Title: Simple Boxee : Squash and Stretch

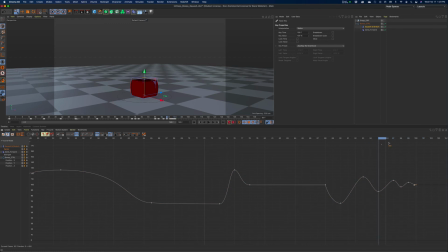Those are pretty quick. That's like one frame. I'm kind of in between there. Maybe it gives a little wiggle though. That'd be nice. You can see it's too fast, right?
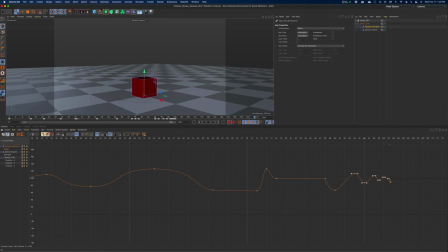So select all those, and if I go to back to my dope sheet here with those selected, I can just stretch those out a little bit, right?
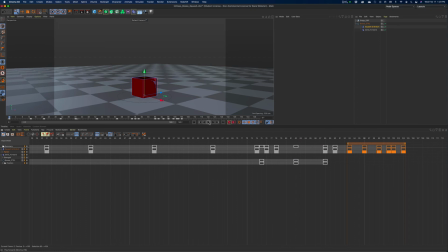So it will scale the keyframes themselves. Yeah, that's pretty good. Let's do this one. Oops. Move that one over, that one over.
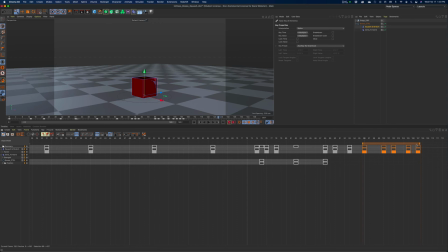Not perfect, but that's better. It was too fast, that timing before. Okay. So I would definitely do some tweaks there at the end, but one thing, this is where it's kind of like some style points here, right? So you can see we keyframed it so that it compressed back and held its shape. See how fast it's falling to? That's great, right? It's holding and then it comes down quickly and it catches itself.
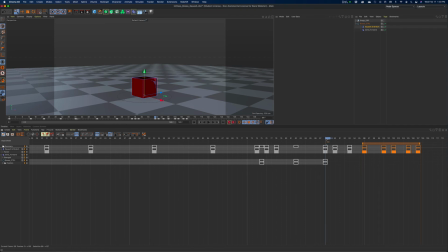But one thing we can do at this point is, and if you read different textbooks on this is some people use this trick. You won't see this in every example. But if I go back here, I'm going to, let's see, where was I? Let's go back into the factor.
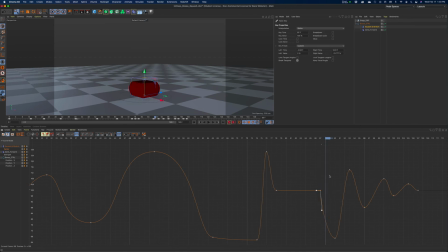So what I'm going to do is move this one frame back. So I'm holding it at that. In fact, I can move it a couple frames.
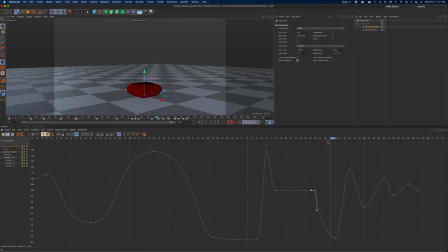And right here, right before it starts to compress, right, because it's hitting the ground, I guess it's right there. What I'm going to do is, just as it starts to touch, I am going to stretch it out.
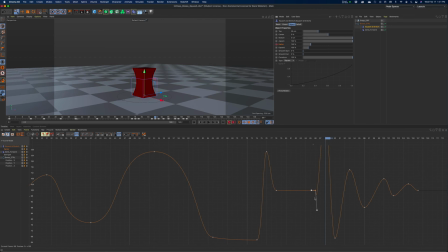And this is not kind of physically accurate, but it's going to give, here we go. Position that one that way. So what we're trying to do, make it visually snappy, right?
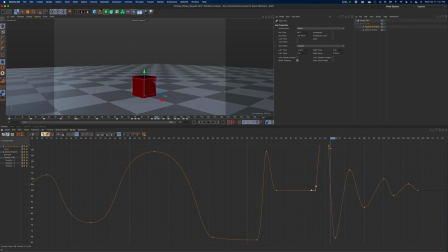And because I stretch it out for one frame, it just makes this feel snappier. In fact, I'm going to move this one just one frame over, right? So it is retaining its shape, and then it stretches.
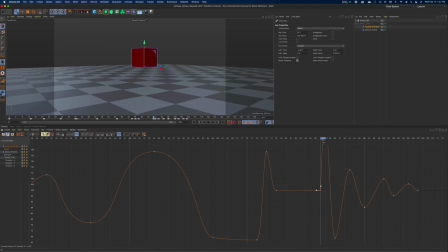It's kind of like stretching your legs out, like before you land after a big jump, right? And it will catch itself. And again, this little thing here at the end maybe is not working as much as I would like it to, but
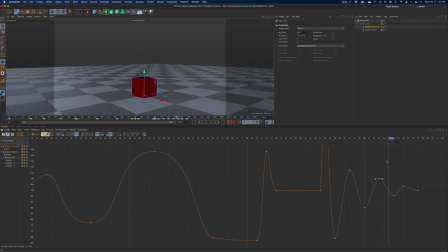no, it's too big. get some little settling. All right, 20 minutes. It's quite the little tutorial watching some animating. Let's recap here.
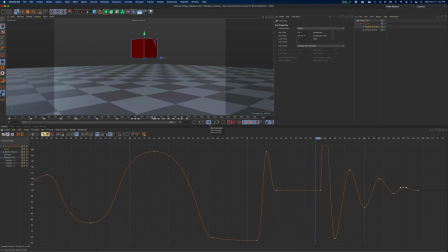So we've modified some of the tangents to get things to kind of stall, like so that they wait a little bit. There's some anticipation. And most importantly, we broke the tangent so that when the Boxee actually goes up in the Y direction, and when it lands, it happens quickly.
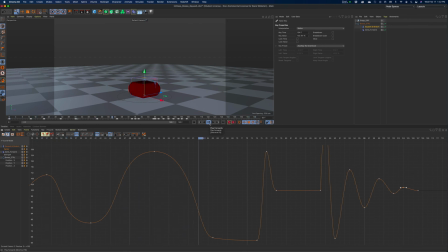It doesn't want to ease into landing on the ground. It's falling. So it should hit pretty hard. And then we're using these secondary overlapping motions to show, and squash and stretch, right? To show that there's a force has been applied to an object.
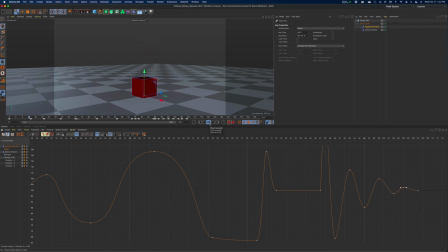So we get the sense that gravity is involved and that there's weight and that there's mass and physicality to it. So this is just one little jump.